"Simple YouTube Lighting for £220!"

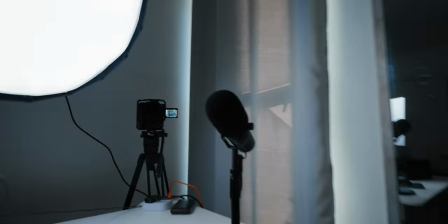And so if we were to move this light here facing me, what we're gonna get is a lot of that light is just gonna fall into that dead space there,
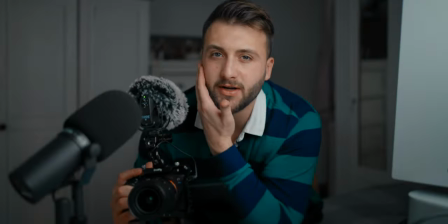and we're gonna be able to get much more of a shadow but on this side of the face.
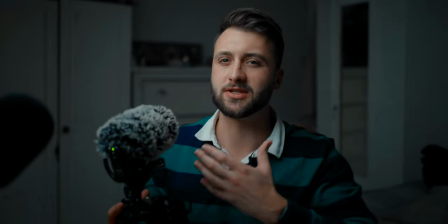Okay, so we've moved the light to the right and now you're really beginning to see a lot of the mood and the shape coming to my face.
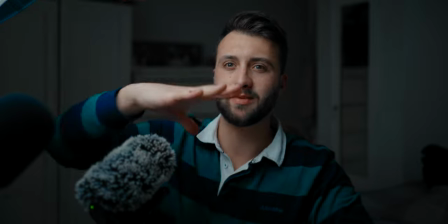And as you can see as we begin to move the light from here all that light is being focused on me But the shadow is relatively flat
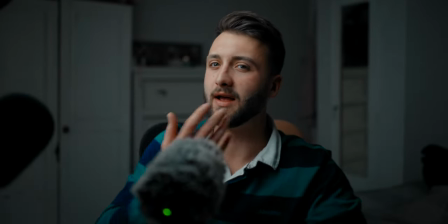as we begin to move this away from us Now we're creating a much deeper shadow because we've got much less part of this light
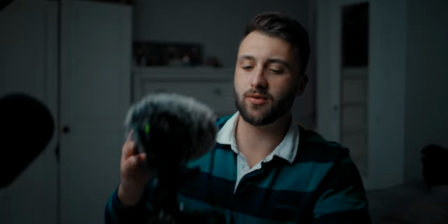Hitting my face and because we put ourselves in the opposite end of the room now Even though this light is facing more of the room It's
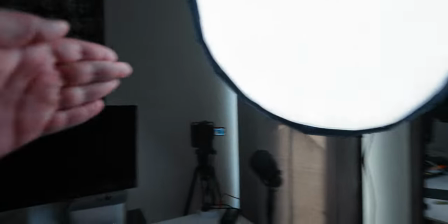still not able to really bounce off whereas when we have the light Over there that was directly bouncing off this wall So this is gonna again allow
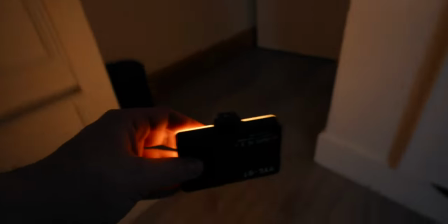us to control that light a little bit more and now by busting out the mini LED We're gonna do two things firstly.
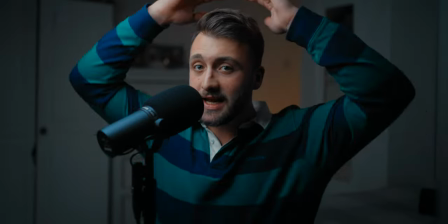We're gonna create a point of focus as you can see around me This is drawing your eyes
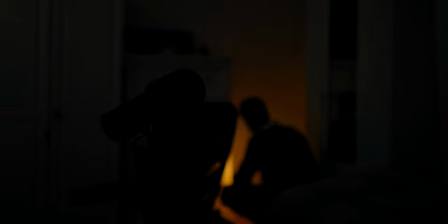into the middle additionally We are just adding some color and some light to the background
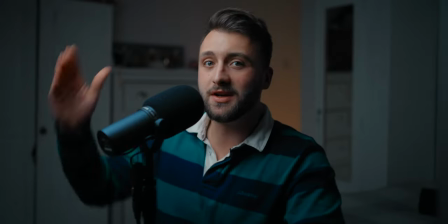And so here we are we've got this double diffused light above us We've got it at 40 degree angle above
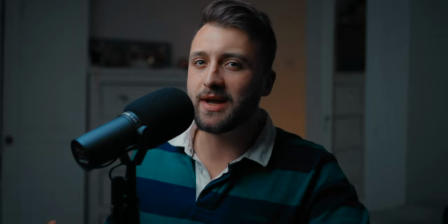me and 40 degrees to the side. Having it this way is a great rule of thumb for anything you might be filming.
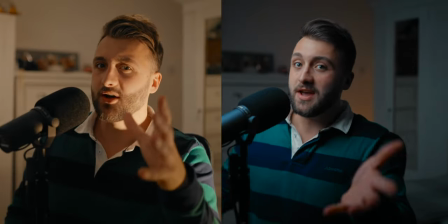This is very favorable light for any subject. As you can see from the shots we took at the beginning, there's a harsh light on me, which is lower down and is clearly reproducing a much less favorable image of the same face.
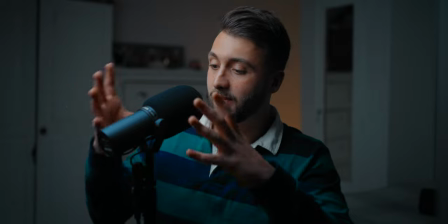Also to reference here, because we have the light there, I've placed the mic here because then I will naturally have to face it.
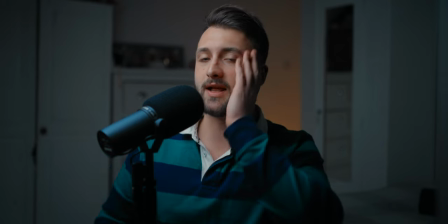You'll notice that if I start to veer the wrong way, the light is interacting very differently with my face.
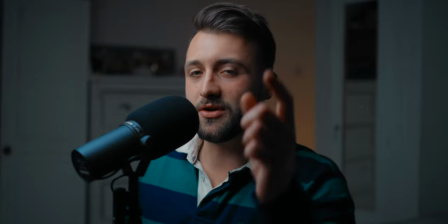And so just to show you, I'm now going to increase the f-stop on this lens, which is going to increase the depth of field.
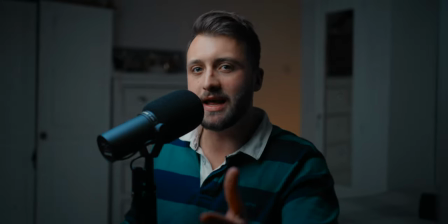And you should be able to see that because of the various components we've deployed here, we're still getting a lot of separation from the rest of the scene.
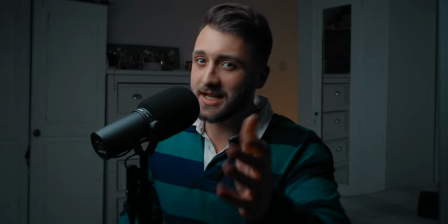And we're still the main point of focus. So we're now at f7.1. And as you can see, we've lost a lot of that background blur,
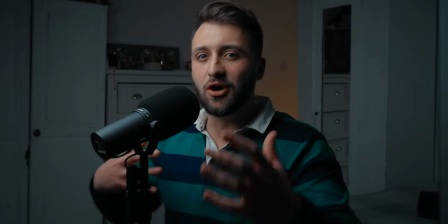which definitely was contributing. but we're still clearly the dominant force in the image and the scene looks just as good. I really hope this video has been useful and there are links in the description for these products.
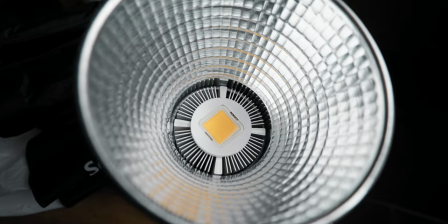Everyone's room is going to be different and you're probably going to have to make some minor adjustments to get what's right for you. But hopefully there's been enough useful information in this video so you're going to know how to navigate that and hopefully make the best scene possible.
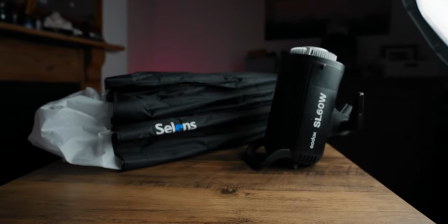As I mentioned at the beginning, you can get this setup for cheaper, but I really think you should consider spending the extra money on this setup.
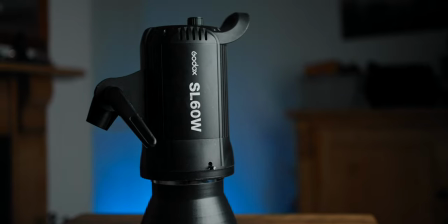After all, a new camera, a new lens is going to be significantly more expensive than running something like a £100 setup to a £220 setup, and I would argue is going to make by far the biggest difference for your content. The setup I run costs about £700.
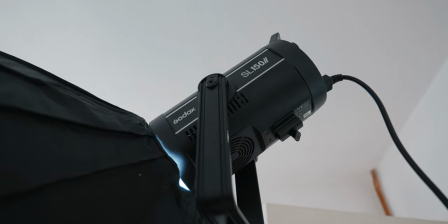I have the bigger cousin of this light, which is twice as bright and has a much heftier tripod.
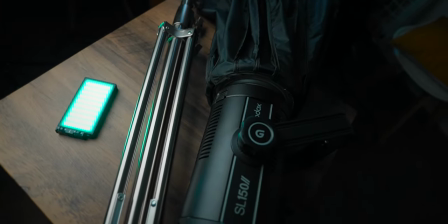But like I said, when I'm filming these, it really doesn't make any difference. That extra light really just comes in handy for me as a videographer when I'm on the road or I'm filming anything to be able to give that extra light, namely for B-roll shots and potentially filming numerous people in an interview. I still use the same softbox. I own two more, which are significantly bigger than this, but I find that actually the smaller one is just a lot more easy to use.
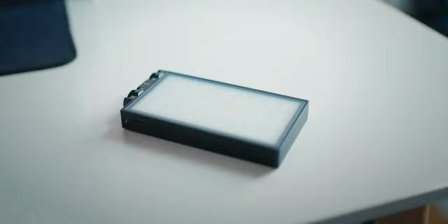What I do use is this RGB light, which only costs £70, and I must say,
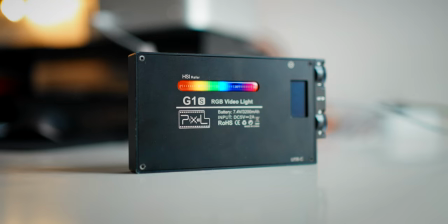of all the things that are potentially worthwhile upgrading here, this is up there.
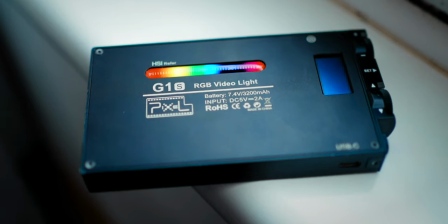It's got better battery life, is slightly brighter, and it's got the full spectrum of RGB,
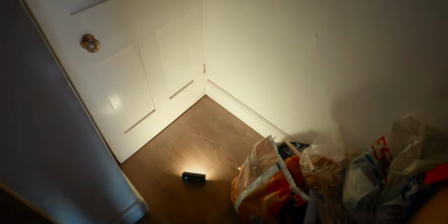with various different custom lighting modes, such as this constant change in hue. In my other videos,
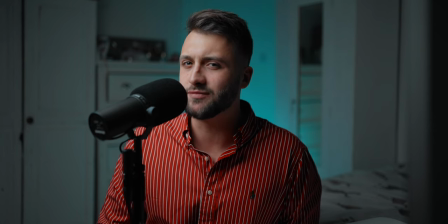I'm mostly using a blue light at the back because it just adds another layer of contrast as that's at the opposite end of the color spectrum to my skin tone.